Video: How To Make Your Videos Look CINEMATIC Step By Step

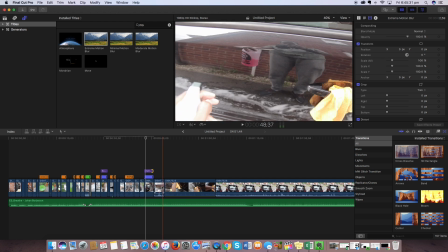(28:59)
I kind of need a close-up of me drying the car, so it knows I'm drying the car.
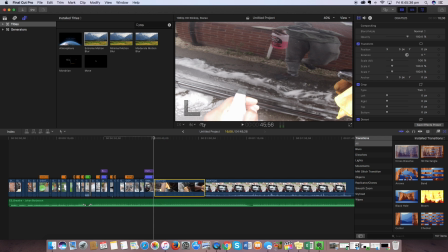(29:06)
Ah, that clip's not important. Slow-mo.
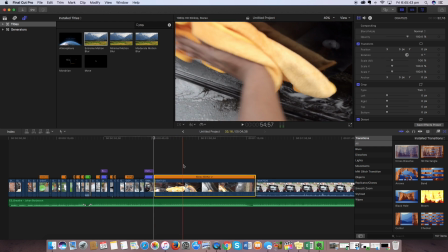(29:13)
Drying the car. Yep, that's it.
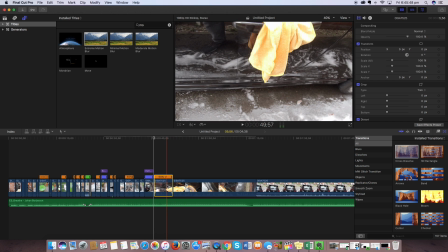(29:16)
Just taking the flannel up, or the microfiber cloth, I think is,
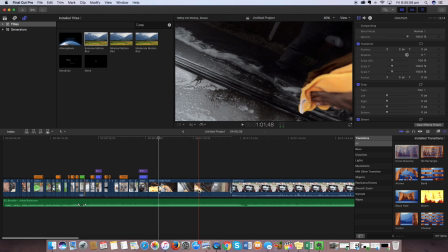(29:26)
and just wiping, and that's it. You know I'm drying the car now. That kind of tell the story. Yep, he's drying the car.
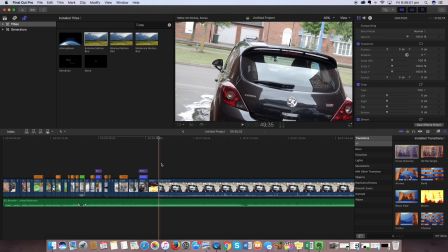(29:31)
And then maybe a out wide shot of me drying the car.
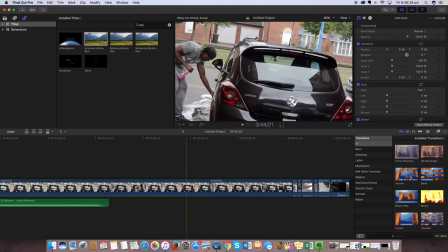(29:36)
Yep, that one looks okay. Right there. Delete everything else. And slow-mo. I need to stop saying slow-mo now.
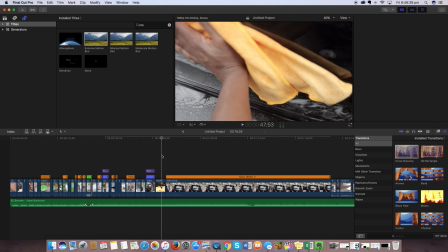(29:48)
There we go. Me drying the car.
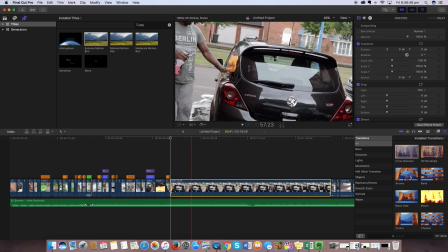(29:54)
That's it. Now you know the car is finished. And then what do I do next?
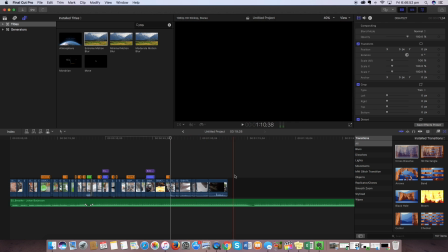(30:00)
Oh, this is a set for the first Yeah, I might put that one in there.
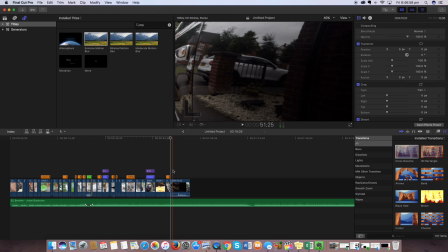(30:06)
Let's get this out because that's not important. That's for the video, the main video itself. And then I just slow-mo this, just like showing that the car's nice and shiny. The end product. A steady slow-mo. Oh damn, that looks dope.
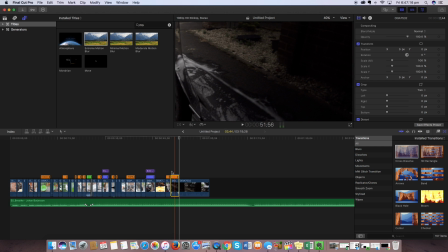(30:25)
A steady slow-mo.
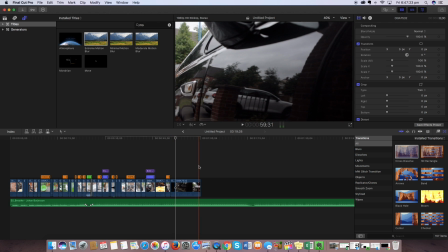(30:30)
That's it. And then maybe one to finish to reveal that it's actually the car.
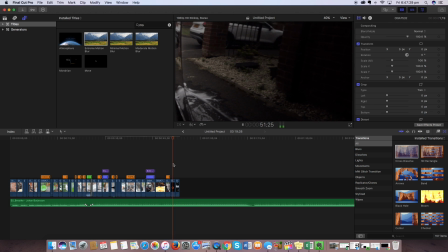(30:35)
So showing the wing mirror is a good way to end it, I think. Yep, that's dope. And just to end it, let's put a cross dissolve so it just fades out. Yep.
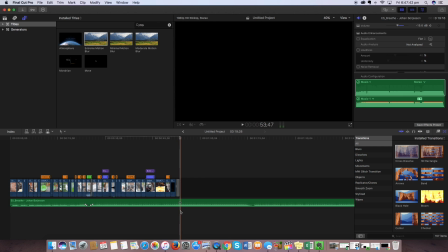(30:50)
And take the music off right there. Bang. So now the main section of the video is finished. That edit was around 53 seconds.
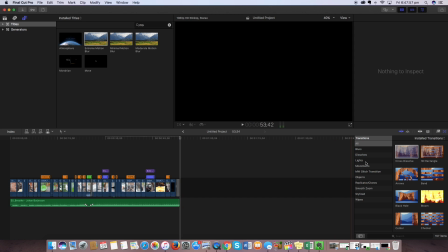(31:04)
Now the little bits that makes a big difference. So now I'm going to go up here.
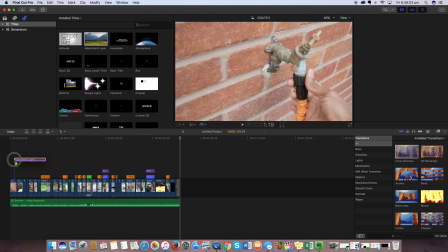(31:11)
This is a plugin in Final Cut. I really can't explain how to get it. I have to watch the tutorials again. I just point in the right direction if you're interested.
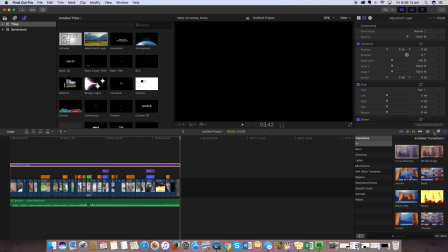(31:21)
So this is called a adjustment layer. So I get the adjustment layer, and then I install a letterbox.
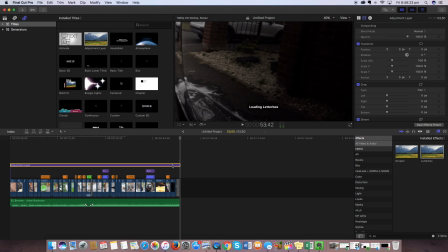(31:30)
So the letterbox is that thing that you see in the movies at the top that just makes everything just looks dope.
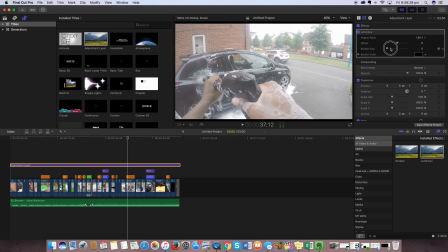(31:36)
So I get the letterbox and then I adjust the size. Bang!
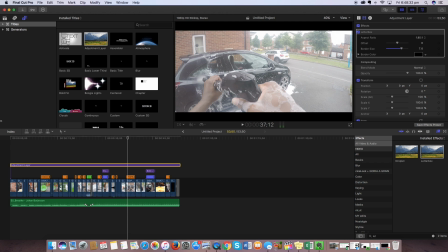(31:42)
Movie like.
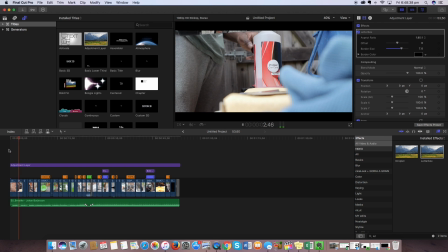(31:46)
Come on. Yeah. Nope. I need to. Oh, that clip is kind of frustrating because now that's out of center, so you can't really see what's going on. So let me get that and see if I can make it better by bringing it down a bit.
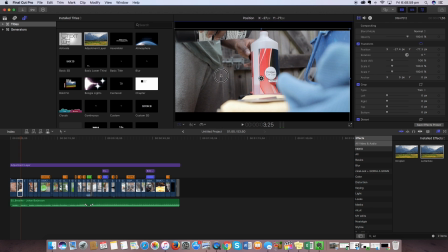(32:06)
Oh no, everything. Oh, it goes black right there.
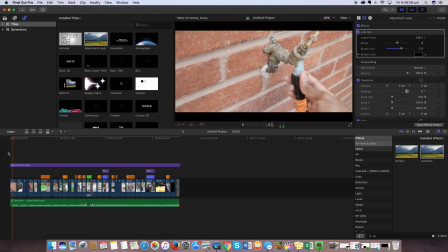(32:12)
Seems to be okay. So that's actually the clip going down a bit. There we go.
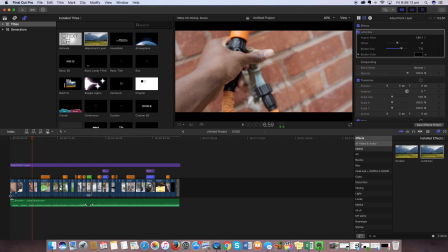(32:22)
I think that's still okay.
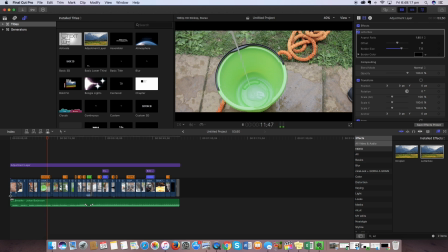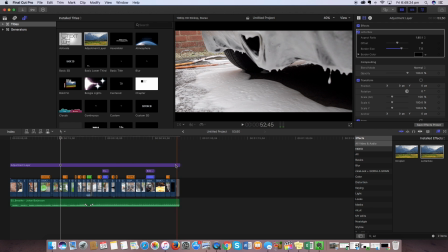(32:31)
Yeah, that's okay. And now the final part is a LUT.
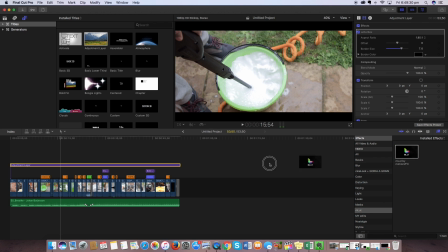(32:38)
What does a LUT mean? It's a lookup table. It's basically just color grading that just looks dope. So it just adds a bit of color to it. I'm just going through my whole cinematic process video. Come on, load. I need a faster computer. Donate below to help me buy a faster Mac so I can get videos out on time.
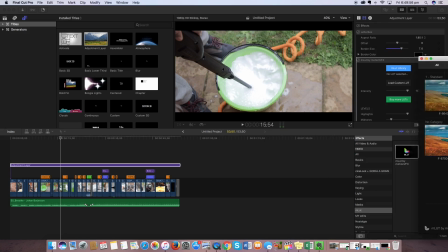(33:04)
Okay, so let's go in my favorites. I've got 4 favorites to see what they look like.